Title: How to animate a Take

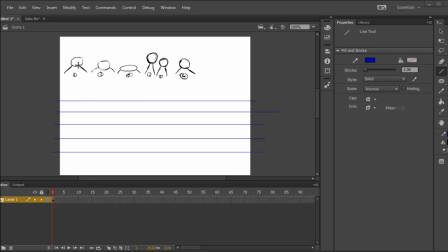(0:00)
Hey guys, this is Chris again. I'm here to teach you guys about how to make a take, an animated take. And basically what you see here, I am pointing out up here is the basic positions for a take to actually be, I guess, believable.
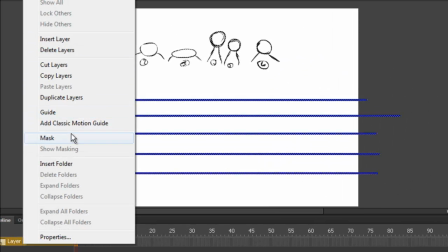(0:20)
That's a better way of explaining it. And so right now, I'm about to just go ahead and grab and get into it.
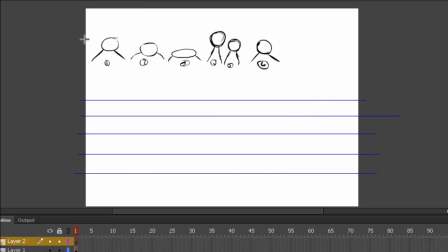(0:27)
So I create another layer. This is the layer I'm going to be animating on. The layer up under it is where the positions are and the guidelines.
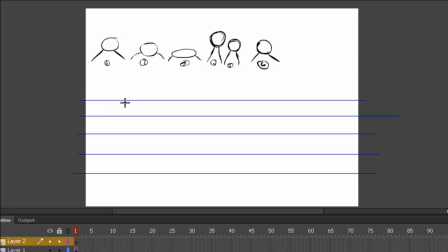(0:38)
So this is like pure reference. So right now I am just going to start drawing the character. I'm going to... made a mistake. Hang on. I'm just going to get the pencil tool. I like to do it in pencil tool.
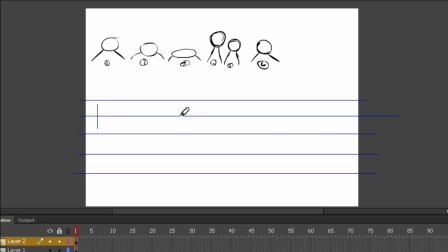(0:58)
And that happened because Flash tends to straighten your lines for you, so you just have to put it on ink, and it'll just let you do whatever. So I'm just drawing the head of the character.
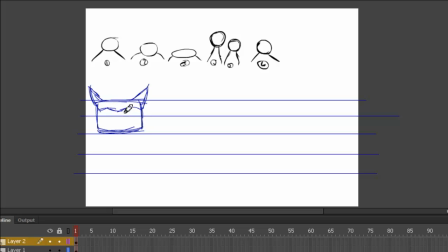(1:15)
It's a little cat character I made up. It's just a rough version of her, and I'm gonna use her to kind of get this little principle down. Now, I'm not going to be able to make it all fluid and everything.
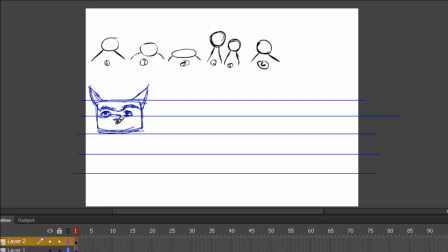(1:35)
Maybe I'll do that in another video if you guys would like it. But right now I'm just going to show you how the take is, I guess, structured is the word I'm looking for. Okay.
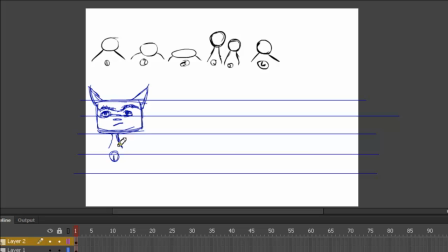(1:51)
So this is the first position. And that's why I labeled it number one.
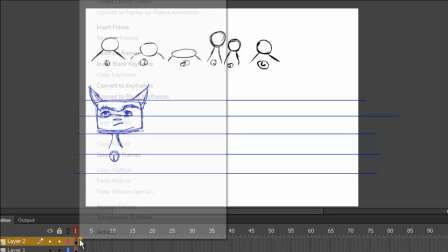(2:02)
Basically, this is the neutral position.
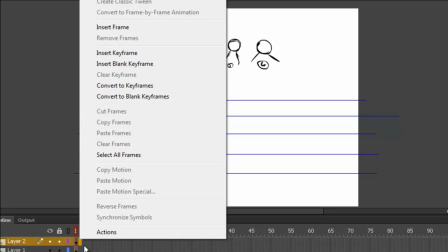(2:07)
The head isn't doing much. Okay.
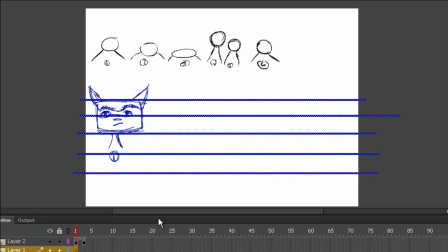(2:12)
Oops. I did insert keyframe, but really what you should do is insert blank keyframe. So, let me just drag this out. Okay.
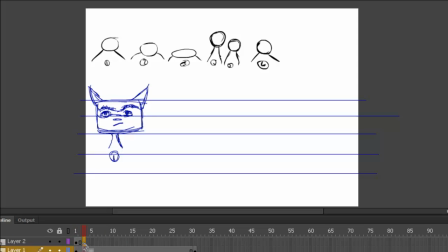(2:26)
And then I'm just going to delete this. Now it's a blank keyframe. So I turned onion skinning on to use the previous drawing as reference to the new drawing, so I can draw the number two pose.
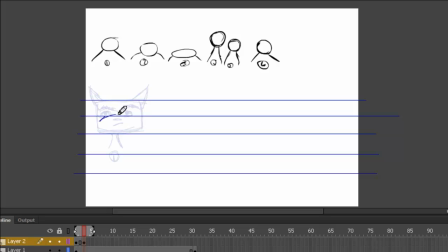(2:45)
And number two is kind of a tad bit, it's lower. Also, it's beginning to kind of squash up. So the trick to this is you want to keep the volume of the entire character.
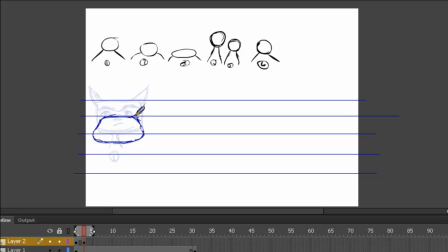(3:01)
And the way you do that is if you squish the character's head vertically, you need to stretch it out horizontally.
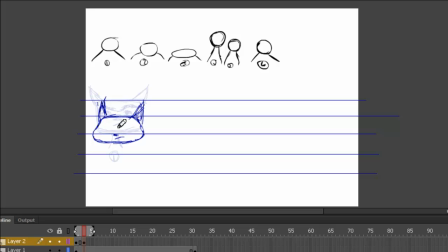(3:14)
That's how I think of it. Other guys, they have all these long explanations, but I like to keep it simple. And also on the ears, you see that the ears are going up instead of down with the head.
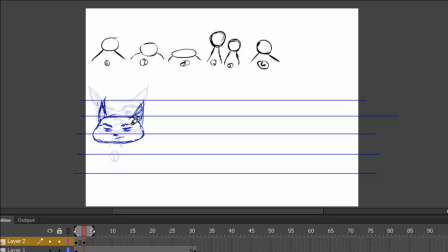(3:28)
That's to create a sense of drag. So you don't want everything to move at the same time. Then I just I squash her shoulders kind of a little bit, and that really
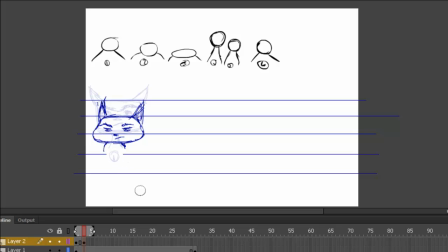(3:49)
that unifies the whole.
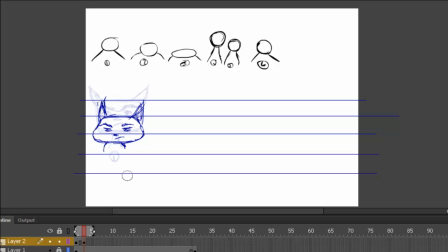(3:51)
I forgot to lock this layer, and also I'm just gonna name this drawing three because classically speaking, they always used odd numbers just in case they needed to put in more in-betweens, which is what we need to do.
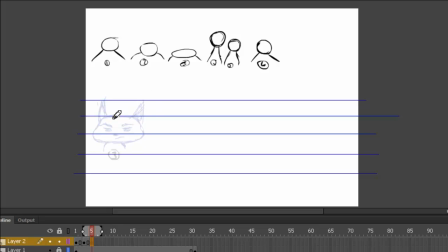(4:13)
But I'm just going to finish the entire take, and then I'll tell you like what we could have done to make it even more fluid. Okay, so right here we squash the head even more for three.
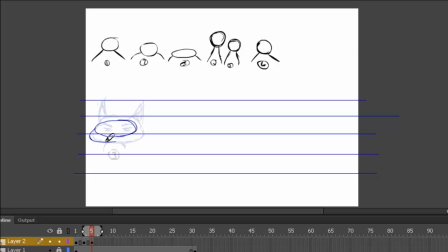(4:32)
See how I'm pushing that out beyond like what I've been doing, and I keep the ears up in the air just to create that sense of drag.
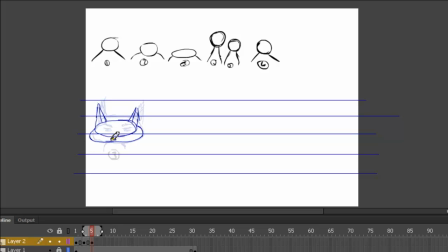(4:48)
And basically what this is doing is amplifying the what's the word I'm looking for?
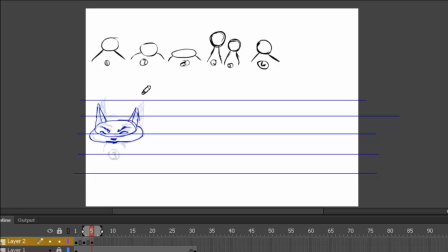(5:07)
It's more like it's amplifying the hit, you know, like yeah, I can't even think of the word right now, but yeah, it's amplifying or is some see it's like further
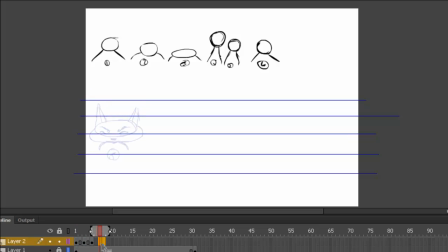(5:29)
it's like it's helping you get that anticipation feel that the head is about to go up,
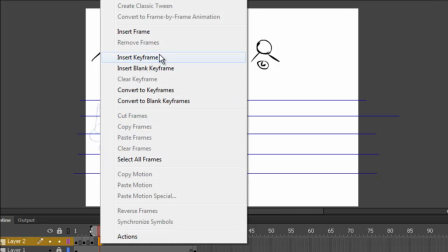(5:35)
so yeah, it's like it's that hit that is really amplifying.
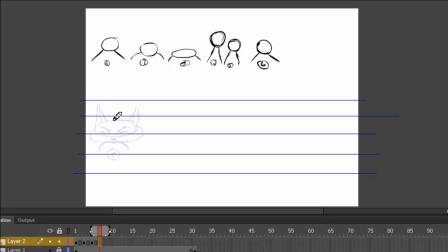(5:40)
All right, we make our next, and we're gonna stretch it out now. So the trick to animation is the change. Well, it's all about change, the change in position.
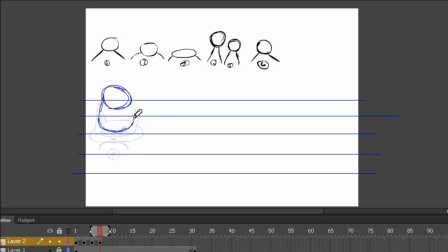(5:56)
So a way to do that is opposites, and opposite, I mean, like if you squash the head, usually you'll stretch something afterwards. This creates a nice feeling of contrast,
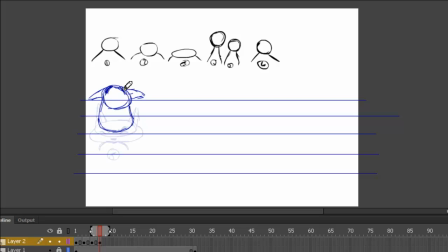(6:14)
so it's like it makes your animation look that much better. Okay, and then just gonna show her face in this little worried state, or should I say shocked?
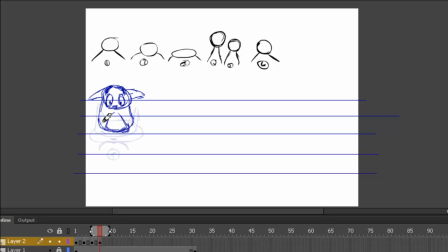(6:33)
And so, yeah, speaking of the contrast, basically, you know, like different examples of this is, like I said, you do the squash, you do the stretch, sometimes you do straights against curves, that's in characters,
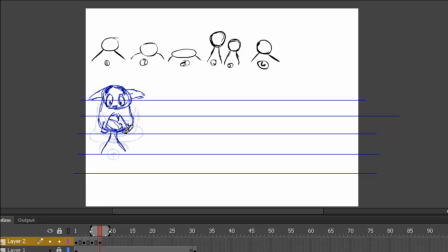(6:54)
and yeah, man, you just always want to play your play the opposites. This leads to more fluidity in your animation, which is something that we all want, you know.
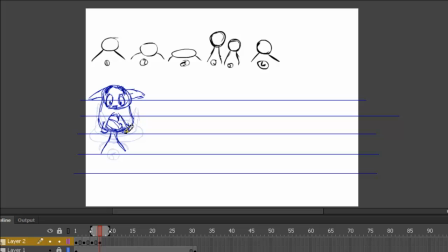(7:16)
And so we have the first four poses from where one goes into three, but into the squashing and into the stretch.
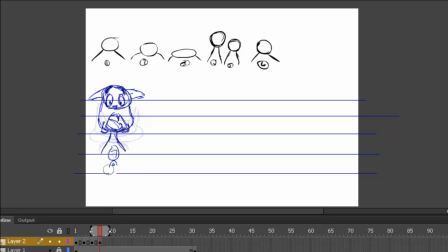(7:32)
And so basically what I'm doing right here is indicating that for this you may need in between, so 7 is not a set number.